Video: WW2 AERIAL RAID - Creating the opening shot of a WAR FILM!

Yo humans, the great YouTube algorithm in the sky tells me that is really going to help us if you subscribe to the channel if you're liking it, like the video if you're enjoying what you're seeing, hit the notification bell because that way you'll know when we're dropping new stuff, and we're running a Patreon. And honestly, probably the best way that you can support us is to join our Patreon page. It just helps us out and it's going to help us keep this channel alive.
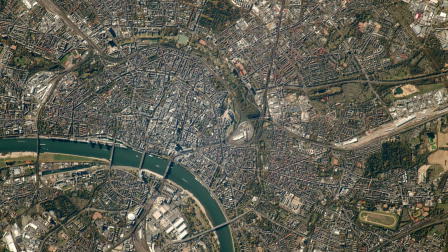[8:30]
We're actually using an aerial photograph that's been blown up on several sheets of A1 paper.
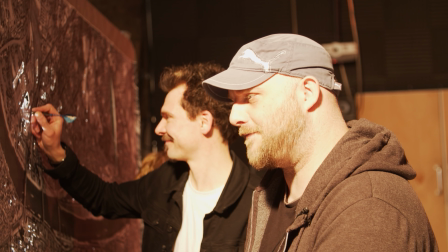[8:36]
For budgetary reasons, we've done it in black and white because it's cheaper.
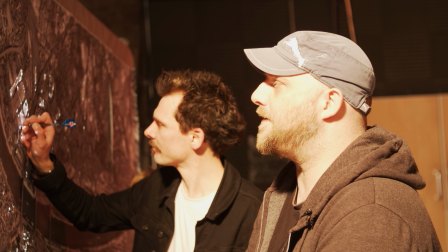[8:40]
And it's also going to be good enough for our needs because our scene is set at night where we're not going to see much colour anyway in the background.
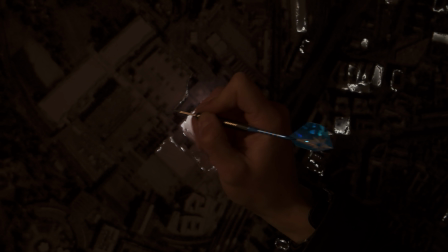[8:48]
What colour we are going to see is any bounce or ambient feel from the supposed fires that are happening.
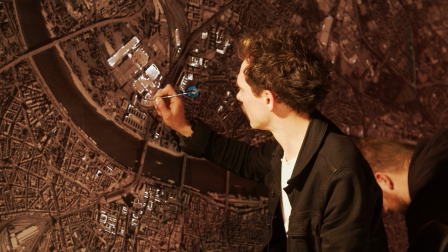[8:56]
So we can get away with a monochrome background, no problem at all.
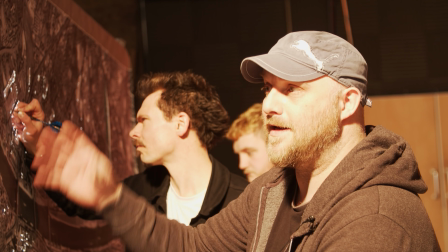[9:00]
The benefit of using a photographic image for the background is that it's real and
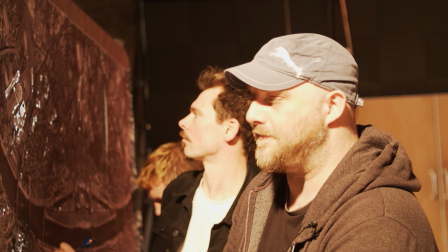[9:06]
it will register on camera what we do see of it as a real view of a city.
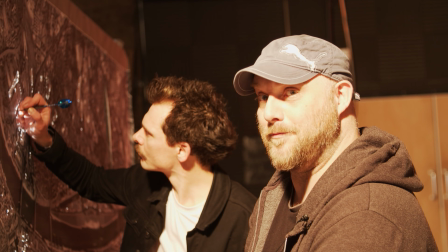[9:12]
And it's just a lot cheaper and quicker than painting one. This takes long enough poking the holes through.
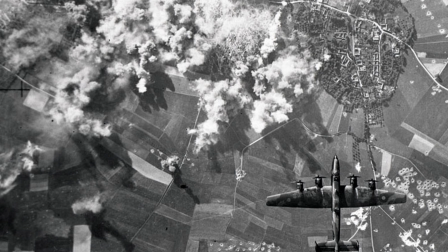[9:20]
There's a lot of real war reconnaissance photos shot at a high resolution on large format cameras.
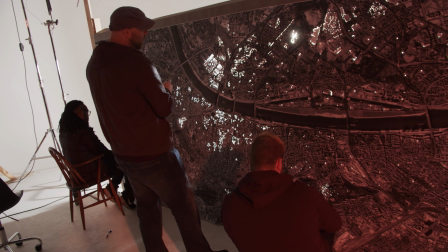[9:27]
For this particular use, I've actually used a modern day image. It was easier to find one in a high resolution online that was copyright free
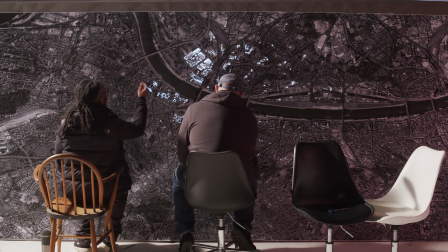[9:36]
and that we can easily Photoshop out some very obvious modern landmarks,
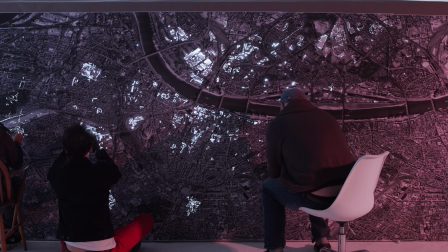[9:42]
like an obvious football stadium that was a modern design or a modern series of buildings.
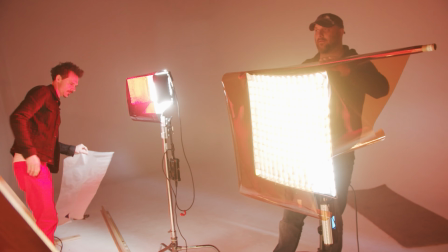[9:47]
So this is kind of in itself a bit of a composite image. Next we start looking at what effects different lights and gel combinations give us.
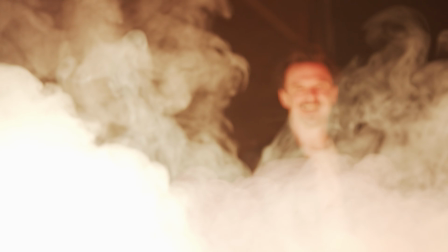[9:56]
And we throw some smoke in there to get a better sense of how the light will diffuse. We find that placing JP's small RGB LED light right up close to the areas where we've scored the paper heaviest gives the most intense, fiery look.
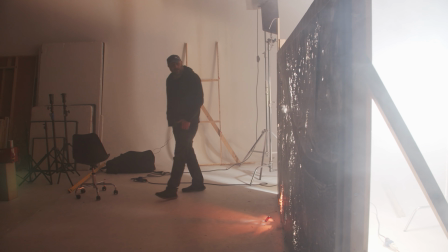[10:12]
That does look pretty cool actually, right up against it. Yeah. So you got a.
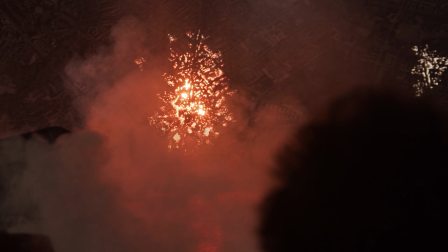[10:17]
It does kind of look like fire. Hotspot. Yeah. Huh.
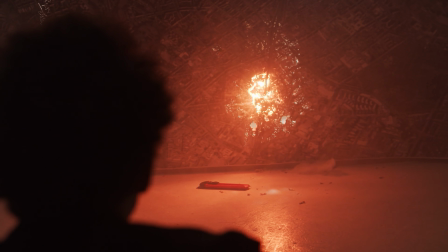[10:21]
That works. See, my big holes are working there. So we're going to rig our camera on the Mega Boom.
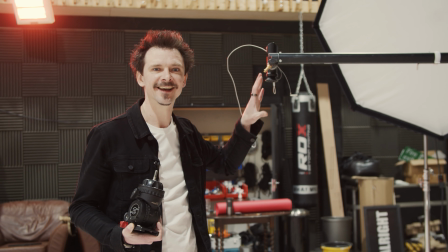[10:27]
It's not going to move or anything like that. This is no crane. It's not made for moving, but it is made for holding heavy stuff over things.
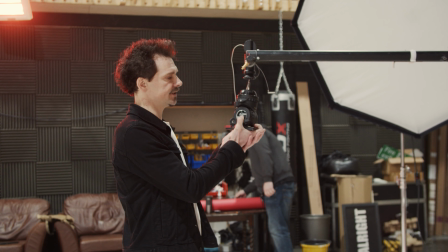[10:34]
We're going to mount the CineShooter onto here, safety chained, of course.
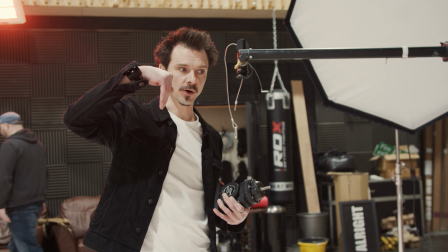[10:39]
And then what we'll do is we'll have just a little tilt move programmed into the CineShooter, and then we're just going to run that for each take.
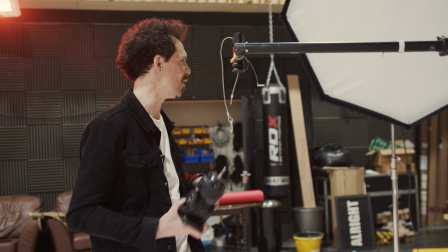[10:47]
And then we've got a nice move for all of our passes. Oh yeah. So this does 2 axes, pan and tilt.
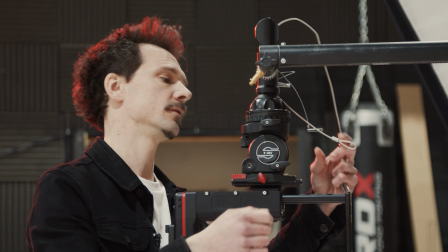[10:54]
But we only need 1 for this, so nice and simple. It's quite a nice little test run.
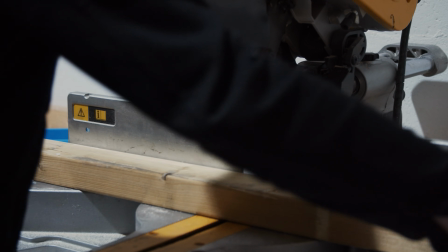[10:59]
Once our stand and boom are safely weighted, I cut a couple of legs out of 2x4 timber so we can tabletop our map.
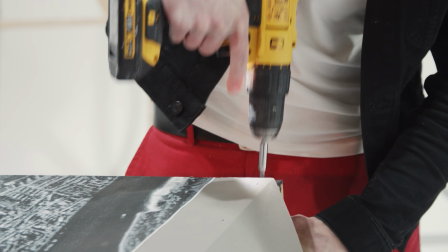[11:10]
While I screw those in, JP makes sure all our paper sheets are well stuck.
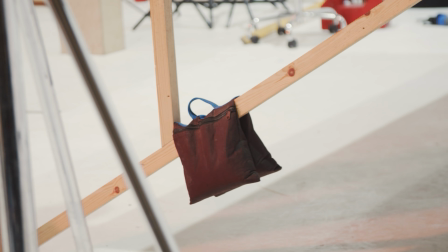[11:14]
We weight down the table to keep it steady and then start rigging our camera for power and monitoring.
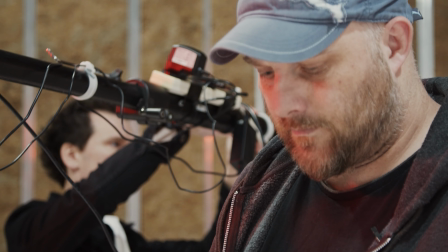[11:24]
Meanwhile, JP connects his tablet to the CineShooter so that we can control it remotely.
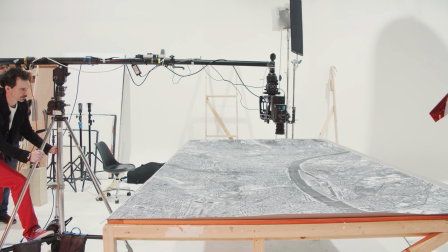[11:31]
Back there.
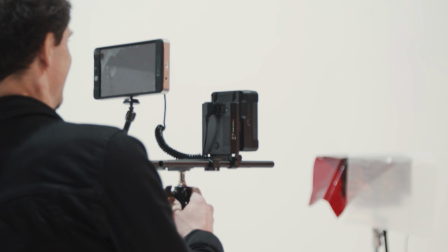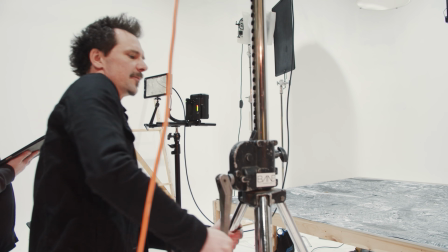[11:38]
Oh, I need some WD-40 in there. I might just put another bag on the other end. I think it's a little heavy on one side.
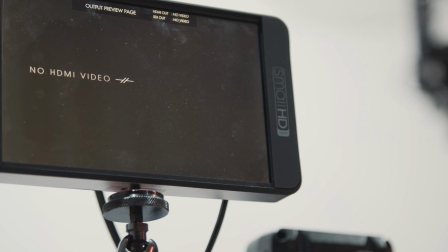[11:45]
You can throw another sandbag on the back side. Oh. No, it looks like it's loose.
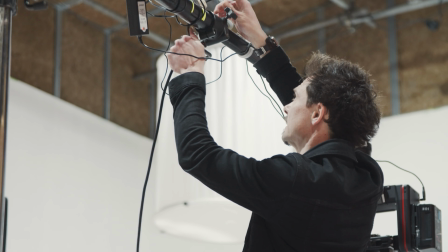[11:50]
Yeah, it is. I love these cameras for so many reasons, but can I please just ask that in the next iteration that you dispense with the HDMIs and give us a BNC connection?
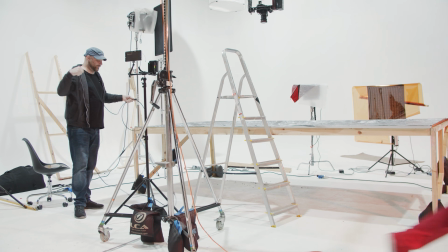[11:59]
Yeah. HDMIs, rubbish. Also, if you had it chained like that, it might want to reset the pan.
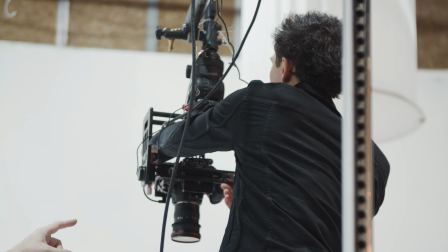[12:06]
Right. So any cables that you've got will probably want to wrench them out. So.
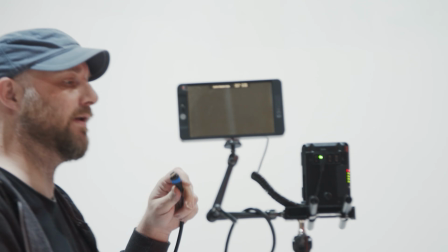[12:10]
JP makes a good point here that, particularly when working with MoCo or stabilization rigs, it's wise to use coiled cables where possible,
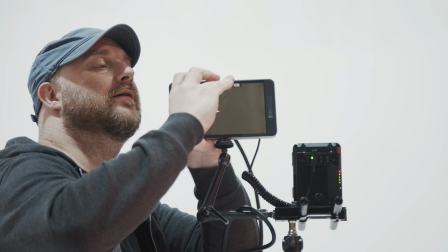[12:17]
as they will stretch to 2 or 3 times their length to prevent stress on your camera's connections.
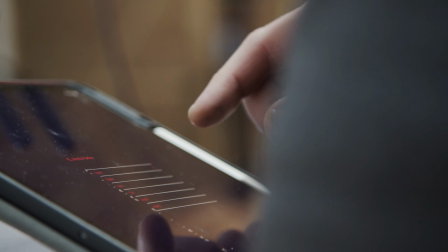[12:22]
Picture up. So we position our camera over the center of the map and program in a 30-second tilt on the CineShooter.
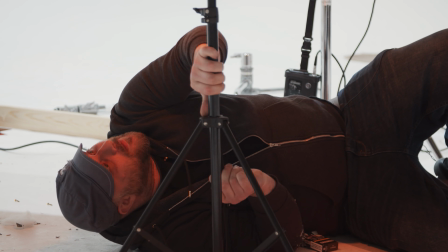[12:29]
We then position our light directly underneath the first fire spot to see how it's looking.
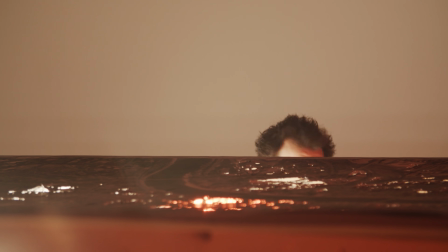[12:33]
We also want to see how a larger diffuse light set further from the surface looks. We're going to do passes with both, so we find our preferred stop and ISO setting with these 2 different lighting setups. Oh God, that looks dope! Okay. The camera's all rigged. We've programmed in the CineShooter to do a really steady, about 30-second tilt.
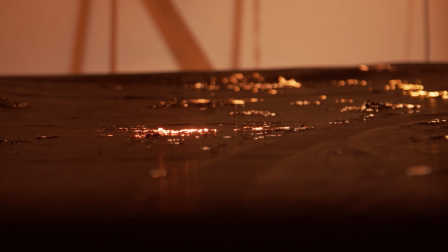[13:02]
So we're basically covering the whole area of our map in a little tilt.
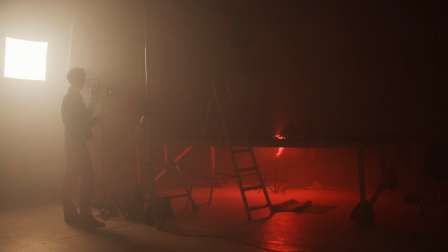[13:07]
Now what we're going to do is we're going to light each hot spot where we've poked little holes and made some slightly bigger holes,
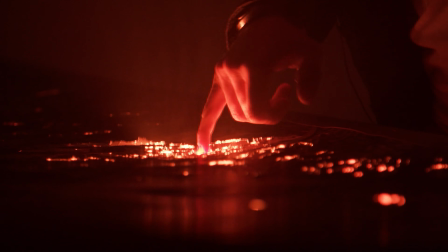[13:13]
and we're going to put our light underneath, quite close underneath it,
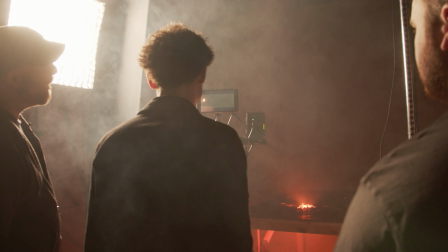[13:16]
and then anywhere where we've revealed quite a big space, that's just going to come through like a building on fire. And then it'll just kind of spread, and all of those little holes that we've poked will all just look like little fires around it. So we're now going to run through passes, and we're going to move the light to each space. Now the reason why we're doing that, apart from the fact that we don't have loads and loads of lights to put under each fire, as it were, with all of those individual lit spots, with each one doing a pass, when we put all of those together, we'll have our move with all of those areas lit up at the same time. But what's nice is, because we've lit them all in individual passes, we can vary the luminance on each fire.
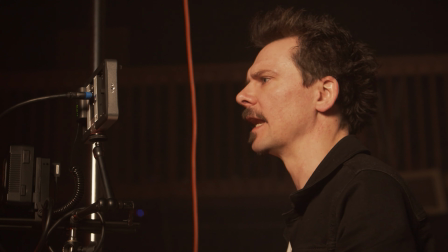[13:55]
And in some cases where we've got quite a big space, we're going to actually place the light in a couple of different places within that spread. And then what we can do is we can vary the intensity between those 2 lit passes and actually kind of give a slightly kind of changing glow. So it's just different ways that we can actually animate what is essentially a still shot.
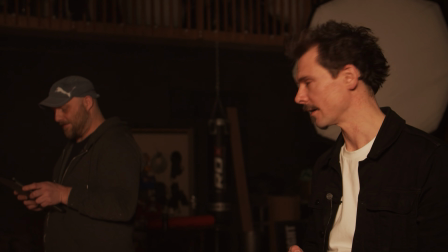[14:18]
Okay, ready? Shall I roll? Hang on a second. Okay. All right. All right. Ready to roll?
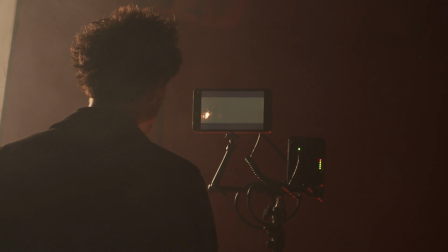[14:22]
Yep. Okay. And we're rolling. This will send it back to the start, and then...
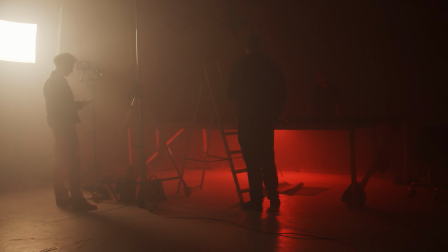[14:27]
All right, ready? Yeah. Ready.
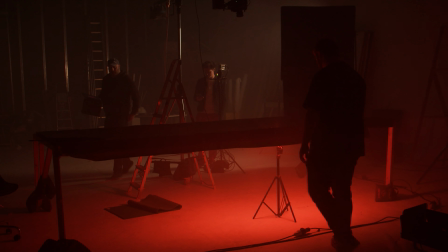[14:32]
Okay, done. Yep. Let's nice. Move the light, between the 2.
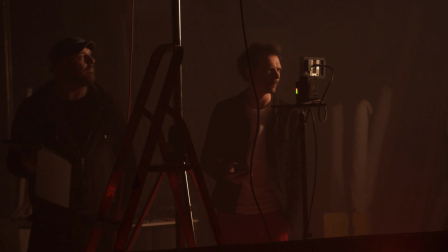[14:38]
Yeah, good. Great. Once we've shot our initial passes with each spot lit, we start opening up some of the larger spots to let more light through, to increase the size of some of our fires.
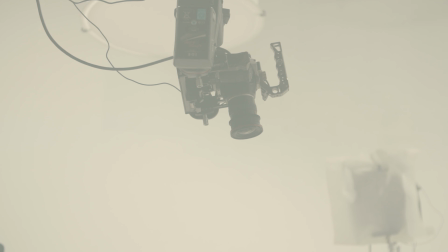[14:58]
And we're done. Yep. We grab a quick ambient pass, just using the house lights before we bring in an old friend.
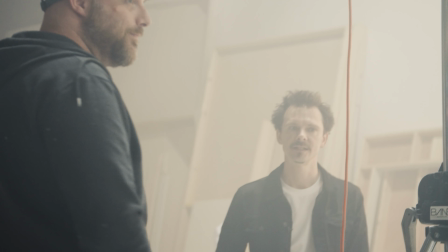[15:03]
Fibers? Yeah. Yeah. So we're using Old Faithful fibre-fill.
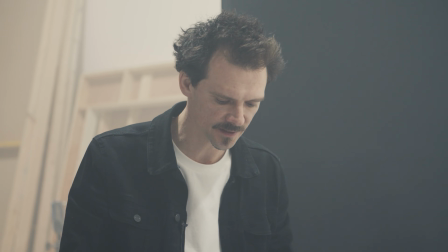[15:09]
Obviously previously we've used this as clouds, and we might do a cloud pass on this as well,
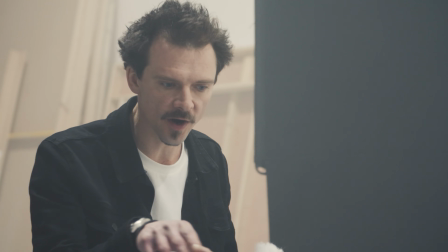[15:14]
but for now we're just looking at all of our hotspots where we've got the biggest kind of tears and things like that,
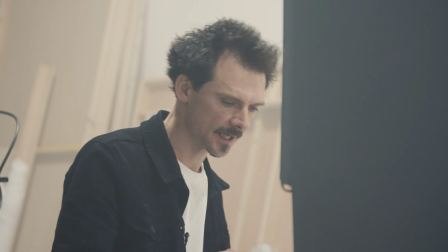[15:20]
where we know the fire has been brightest, and then just dressing in some of this as smoke.
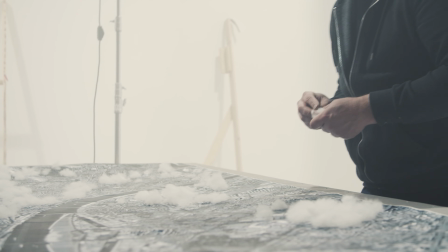[15:26]
We've decided that our wind direction is westerly,
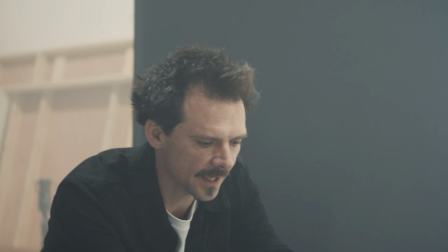[15:31]
and so we are literally just putting it in and then drifting it from the source,
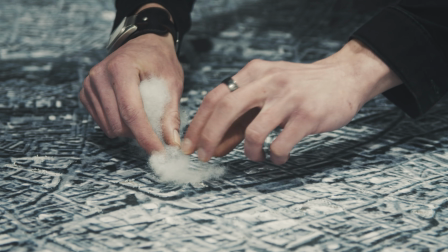[15:37]
then across the map a little bit, and then just kind of thinning it out here and there.
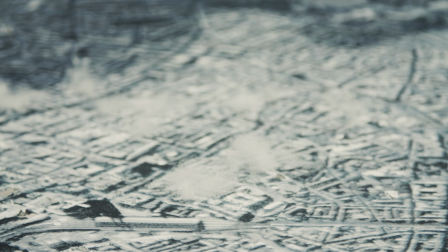[15:42]
It is a little bit of a suck it and see. We're going to just dress a load on as we think it will look good, and then stick a light underneath and see how it looks.
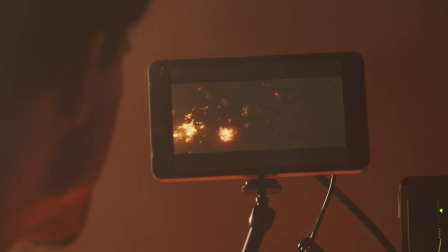[15:50]
As expected, the fibre-fill is adding the depth we needed to bring this 2D image to life by replicating huge plumes of smoke.
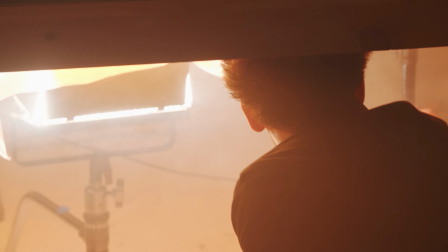[15:57]
We shoot passes with each of our major hotspots lit, maintaining smoke levels throughout.